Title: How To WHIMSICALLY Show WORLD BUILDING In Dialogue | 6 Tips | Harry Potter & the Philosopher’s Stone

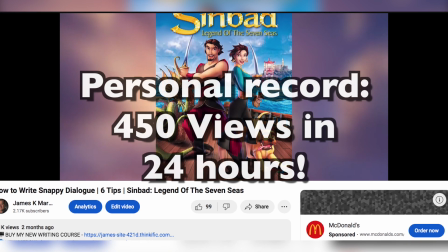(0:00)
Wowzers, the last time we did this, you guys broke our record for the most views in 24 hours with over 450 views.
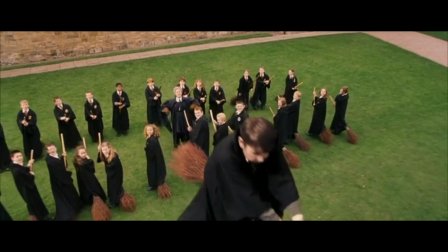(0:07)
Clearly you guys like this type of video, so here we are. One of the most fun aspects of writing fiction is world building, especially in fantasy and sci-fi.
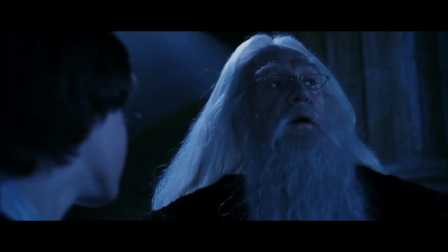(0:16)
But one of the common problems is when we have a character who has to explain the world building to the audience, usually in exposition.
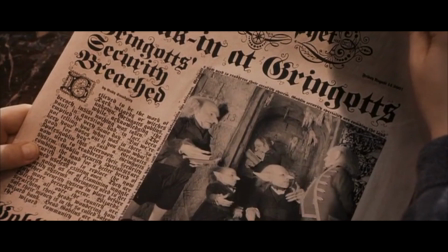(0:23)
Today we're looking at Harry Potter and the Philosopher's Stone, which does a great job at showing world building through dialogue without explicitly explaining to us the world.
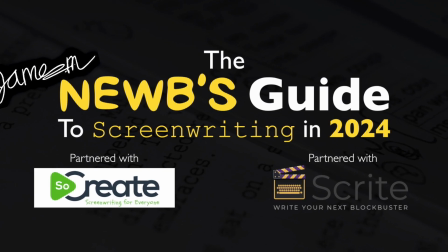(0:32)
Before we begin, I have a special announcement at the end of this video regarding a special free online event called The Noob's Guide to Screenwriting in 2024.
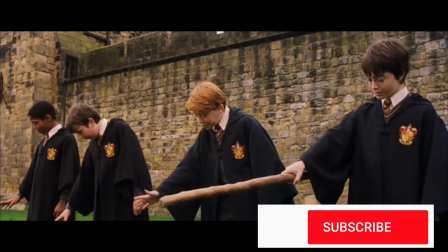(0:40)
Watch till the end of this video to learn more about this event. Before we begin, hit the subscribe button for more whimsical content like this one.
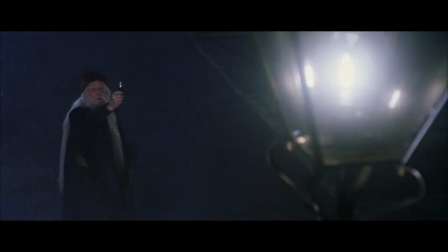(0:46)
So let's take a look at this opening scene. We get right into the story by quickly giving the audience a taste of the world building, plot, and character.
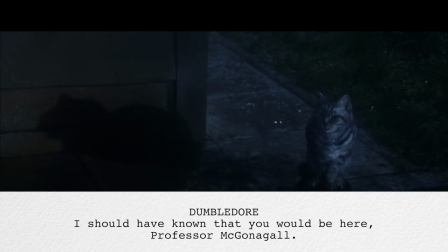(0:54) I should have known that you would be here, Professor McGonagall.
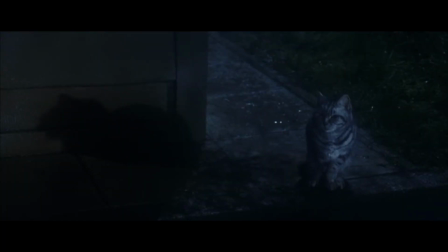(0:59)
This line is brilliant for not only piquing our interest when we see this old man speaking to a cat after he just removed the lights from the street,
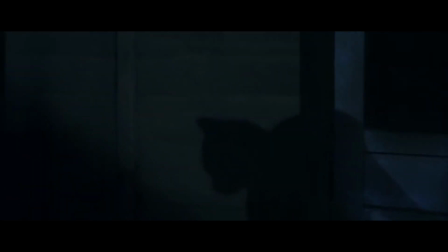(1:07)
but also becomes a fantastic introduction to an important character in the story.
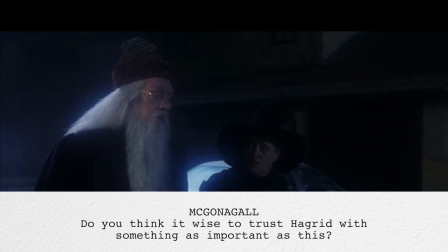(1:11) Do you think it wise to trust Hagrid with something as important as this?
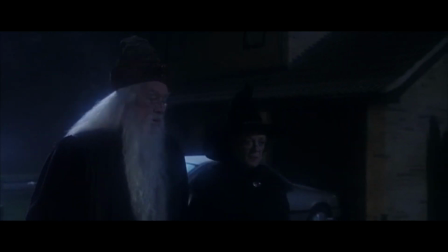(1:15)
This line already gives us a hint into the upcoming plot, but also showcases the thoughts and fears of our characters.
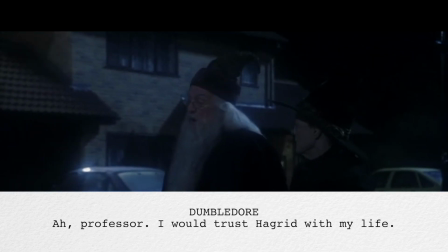(1:22)
This gives weight into what's happening.
Professor, I would trust Hagrid with my life.
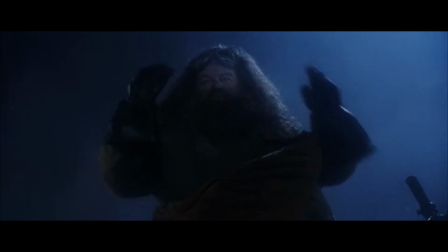(1:28)
Already tells us how trustworthy and dependable Hagrid is and how much they value their friendship.
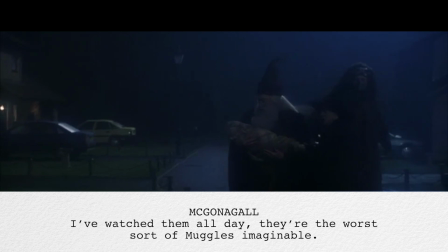(1:34) I've watched them all day. They're the worst sort of muggles imaginable.
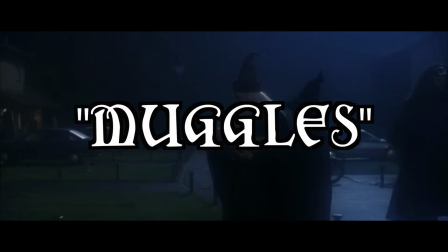(1:38)
Notice how McGonagall refers to the Vernons as muggles. This not only tells us that there's a kind of people known as muggles,
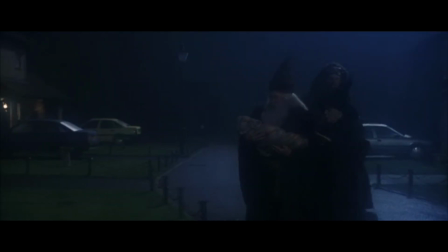(1:46)
but the fact that these magical users say such things suggests how they're two distinct types of people.
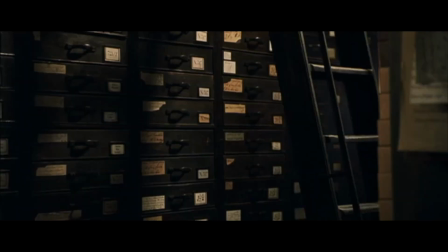(1:53)
Possible that muggles are non-magical people, while there are magical people like wizards and witches, which we soon find out.
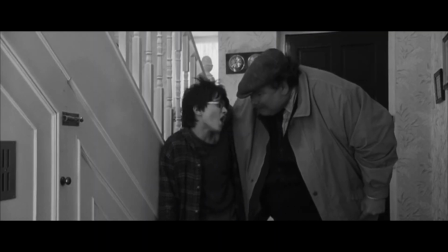(2:00)
Also, McGonagall saying the Vernons are the worst kind gives us a bit of foreshadowing into the problem that Harry will have to deal with growing up.
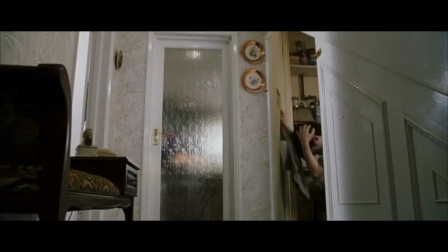(2:08) They really are. The only family he has.
This gives insight into Harry's situation, which is not ideal.
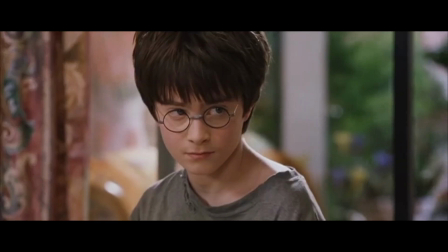(2:16)
Already our character is put in a flawed situation that we're going to want to root for to succeed.
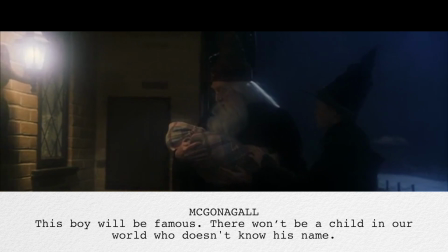(2:21) This boy will be famous. There won't be a child in our world who doesn't know his name.
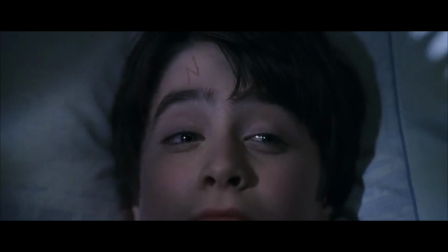(2:27)
What a setup. We know Harry's a very extraordinary character put in an ordinary situation.
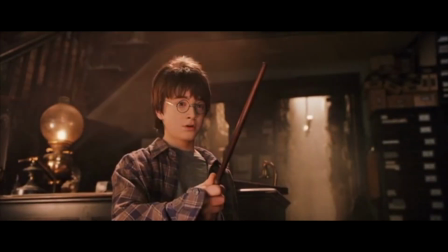(2:32)
We know Harry's life won't be exciting, but it will be later on. Again, we really want to root for this character.
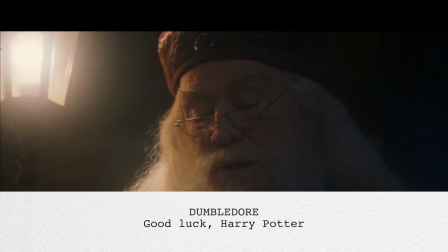(2:39) Good luck, Harry Potter.
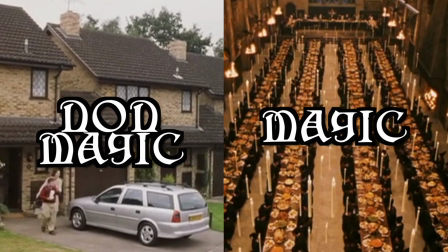(2:45)
Already we've learned that there's a world of magic and non-magic. Harry is being dropped to the only family he has.
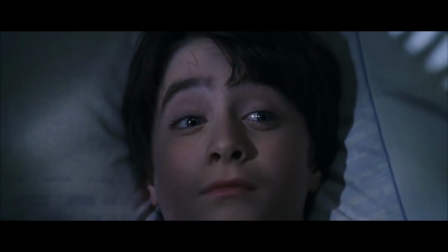(2:51)
We also know that there's something special about Harry that makes him famous in this magical world, and he won't even know how special he is until he's ready.
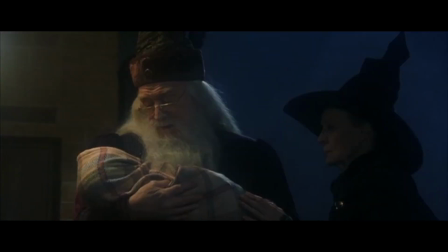(3:00)
This is how you set up a character, plot, and world building in a single scene without explicit exposition.
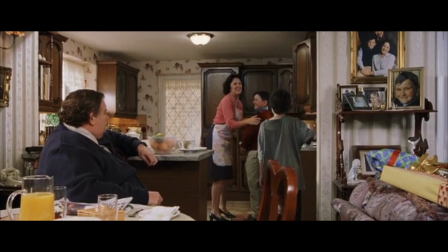(3:07)
Alright, now we're being introduced to the Dursleys. With one line, we're setting up Harry's relationship to the Dursleys.
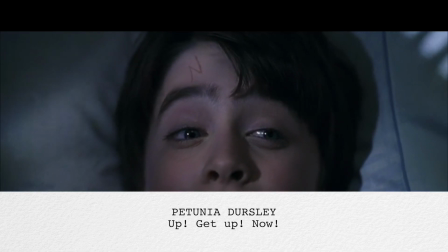(3:13) Up! Get up!
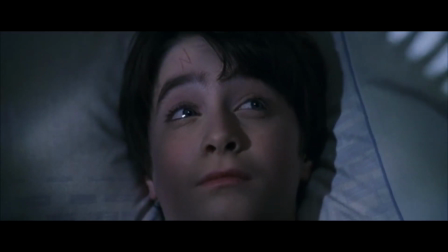(3:19) Now!
Harry gets shouted at before he's even awake as he gets up from under a dirty staircase without a pair of pajamas,
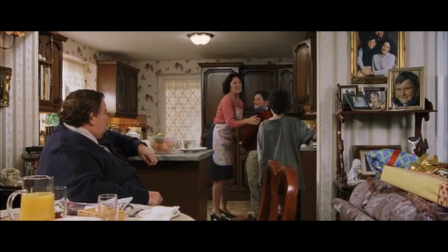(3:26)
wearing old ragged clothes clearly too big for him, while getting bullied by this fat,
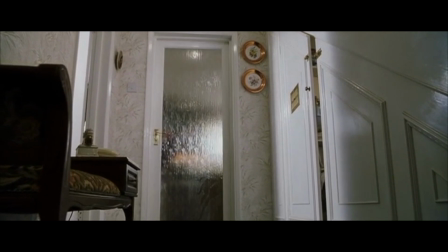(3:30)
cheerful cousin wearing much nicer fitting, colorful clothes. I just have to say, Dudley's reaction to his presence is hilarious.
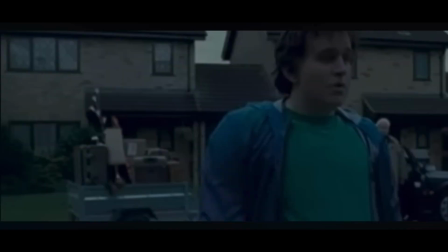(3:37) 36, but last year I had 37!
Spoiled beyond repair, until you see that one deleted scene from Harry Potter 8, but that's a different story altogether.
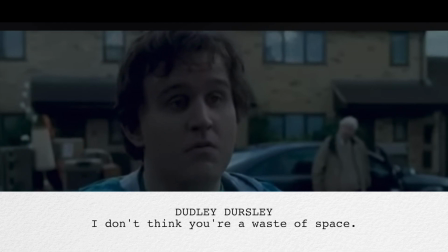(3:46) I don't think you're a waste of space.
Later on, the Dursleys and Harry Potter go to the zoo.
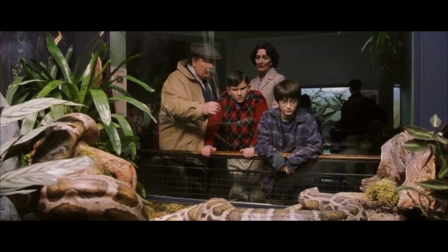(3:51)
This interaction is fascinating. First, the Vernons try to get the snake to interact, but then get bored and move on.
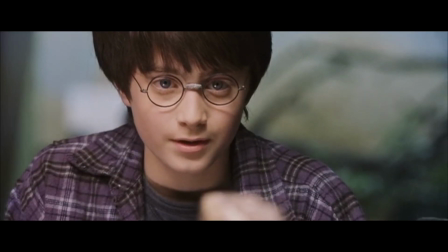(3:57)
So Harry speaks with the snake. At first, Harry speaking to the snake tells us a lot about him as a character, his thoughts, hopes, dreams, and wants. But then something interesting happened.